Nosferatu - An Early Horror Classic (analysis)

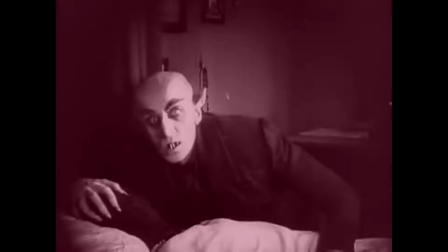Lost and consuming Ellen's life force, Orlok is distracted and unaware of the hour.
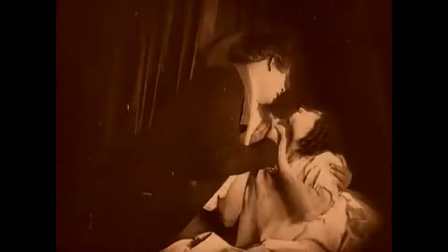Orlok is caught and destroyed by the sunrise, vanishing in a puff of smoke. Ellen dies in the embrace of her grief-stricken husband.
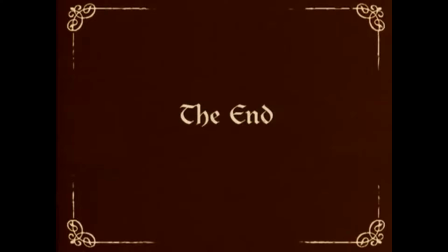The movie closes on the destroyed Castle Orlok, symbolizing the end of Nosferatu's reign of terror.
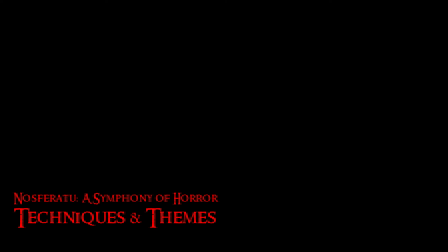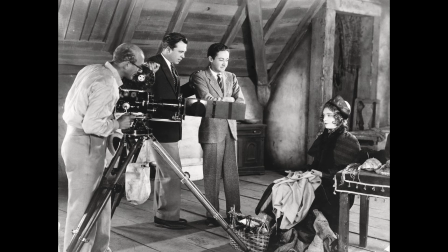Silent filmmakers overcame a series of challenges to effectively impart their message and ensure that movies would become a dominant storytelling art form.
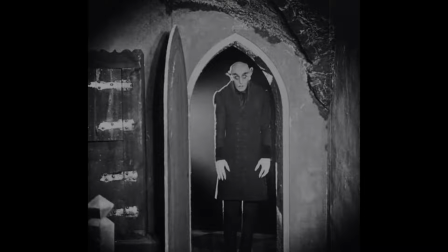Nosferatu effectively managed a variety of different disciplines and skills to achieve this goal.
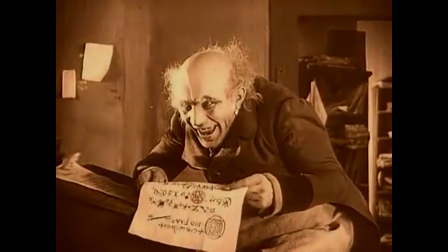Exaggerated facial expressions and gestures are often used to impart meaning. These performances likely come from a more theatrical tradition.
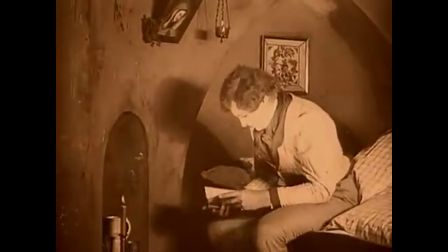Captions are used for exposition as well as dialogue. We also see the use of books as expositional tools as well as plot devices.
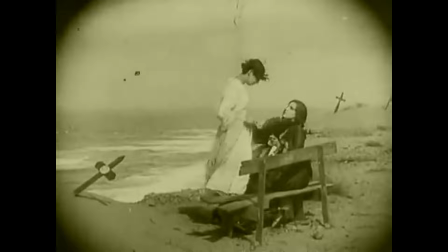Color is used to symbolize a variety of themes including black for death as in Ellen's
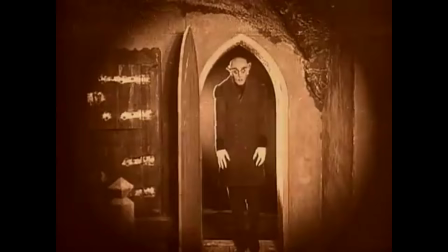apparent widow's garments and an etiquette of mourning when she feared that Hutter had died at the hands of Orlok.
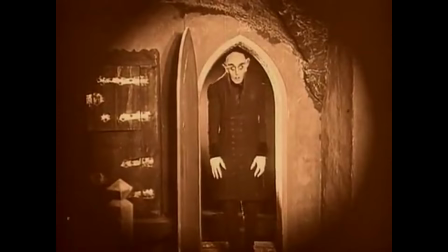Orlok's black clothing representing death and or evil, in contrast with his white visage and hands, indicating death,
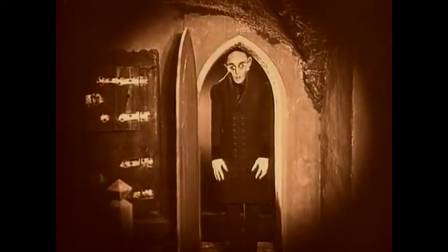a state of bloodlessness, or extreme anemia. By extension, this also indicates that he is diseased.
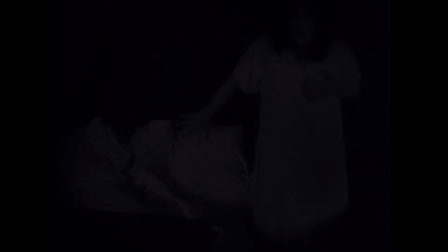Orlok's coachman and horses are all in black, and the horse's head covering almost has a hangman's vibe.
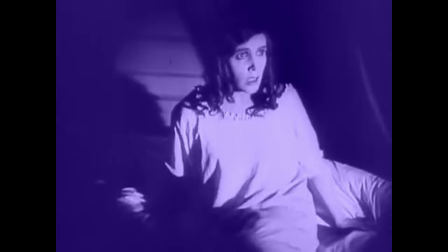Ellen's white nightgown indicates her purity, making her a suitable temptation to lure Orlok and hasten his death at sunrise.
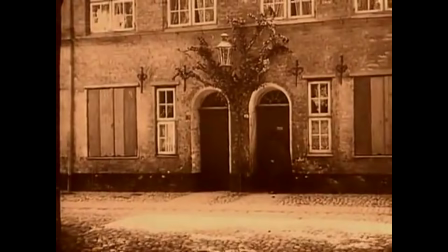Nosferatu also makes use of whole frame tinting where you'll see color used to indicate the time of day, lighting, or the mood.
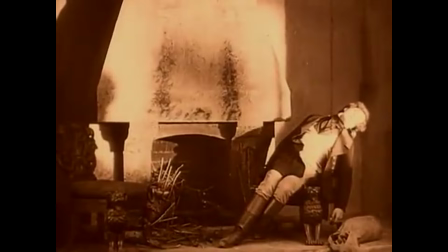Nighttime tends to be kind of a blue purple and interiors with firelight or even daytime scenes are more of a sepia or brown.
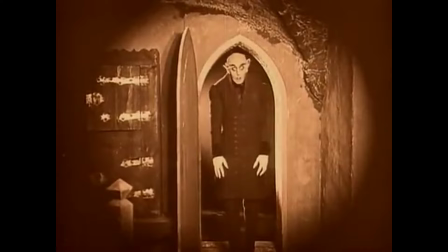Count Orlok's physical appearance is one of the most iconic in movie history.
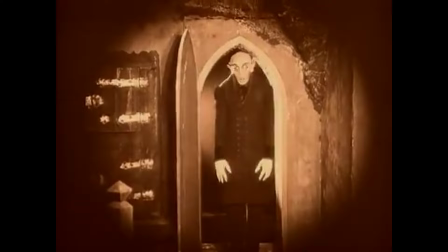Orlok is gaunt, angular, sinuous, demonic, and alien in appearance. His protruding ears come to spear-like points while his fingers take on the shape of tentacles.
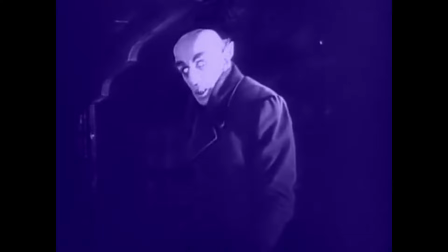His teeth and mouth can only be described as carnivorous and predatory.
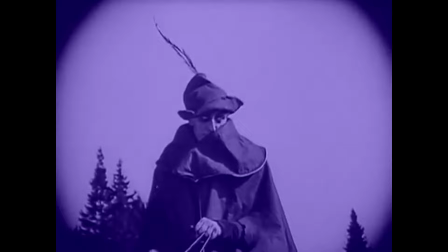Orlok's coachman bears striking resemblance to his master, with dark circles around sunken eyes and pale white skin.
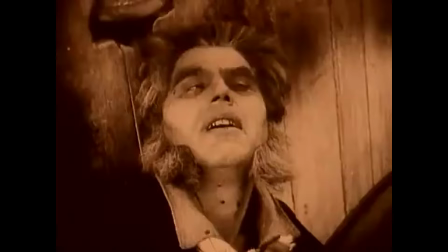Hair knock has an exaggerated disheveled appearance to indicate his progressive mania.
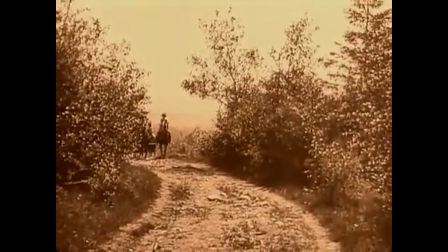Other basic makeup effects include the bite marks.
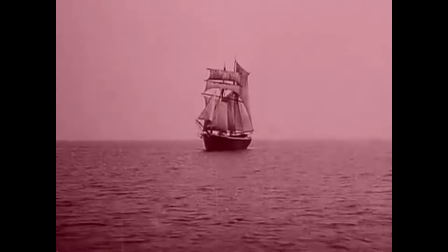Many of the camera shots are set up to allow the action to proceed across the set while the camera remains static, sometimes towards, away, or across.
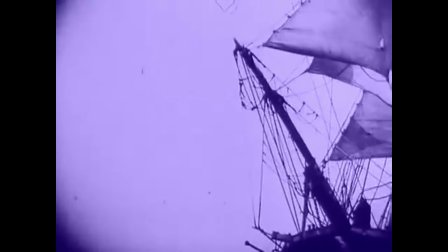In some cases the camera is moved overly close to exaggerating movements such as the schooner bobbing in the sea.
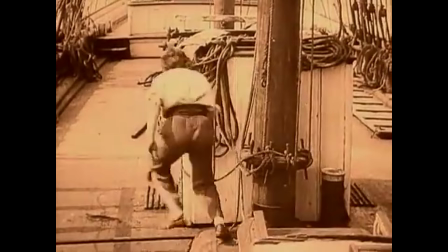Most scenes don't involve more than one or two camera positions.
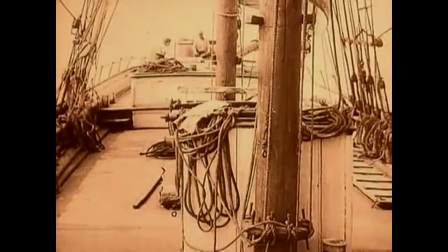One of the rare moments in the movie, the camera actually tilts up to follow the crewmen going up the deck.
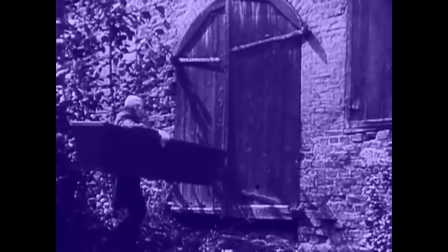Although visual effects were limited at the time, we do see some double exposures to indicate Orlok's wrath-like state,
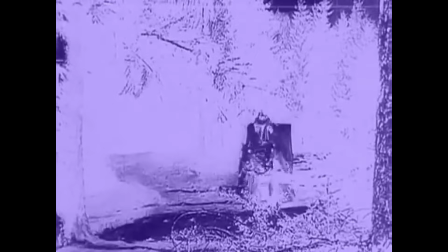as well as a film negative effect likely to indicate the transition into Orlok's realm.
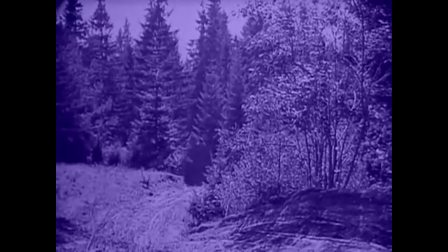After dropping off Hutter, the coach hurries away, which is achieved with accelerated film speed.
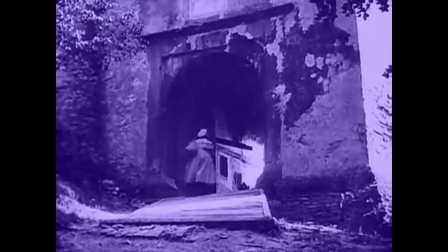As Hutter arrives at the castle, the gates appear to open and close into their own power,
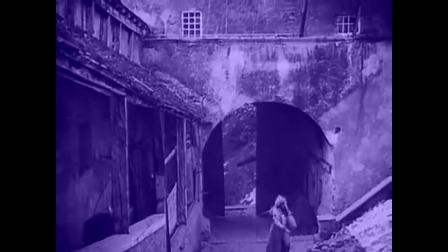likely achieved by a hidden crew or a remote pulley system, and another indication of Orlok's supernatural powers.
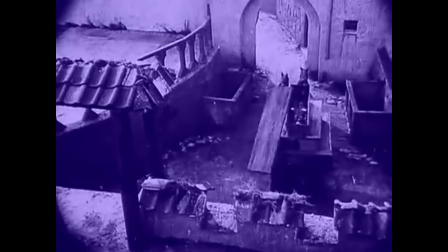Orlok's quick loading of the wagon and telekinetic powers are achieved by sped up film and stop motion.
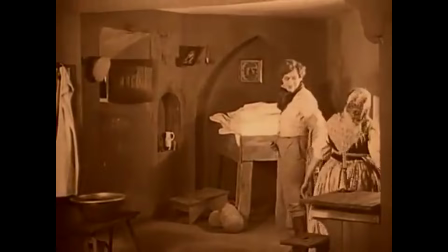Stylistically, although it's considered a German expressionist film, it's not as pronounced as Dr. Caligari, for example.
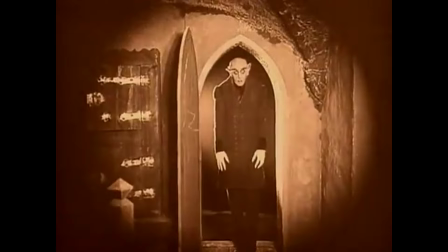We have creative use of shadows, light, color,
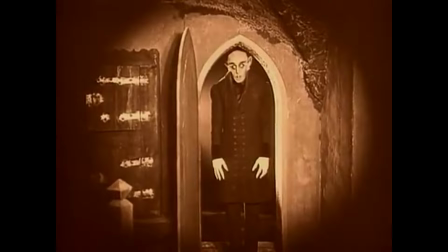gothic elements, but not quite as severe with the angles and disproportionate geometry and perspective.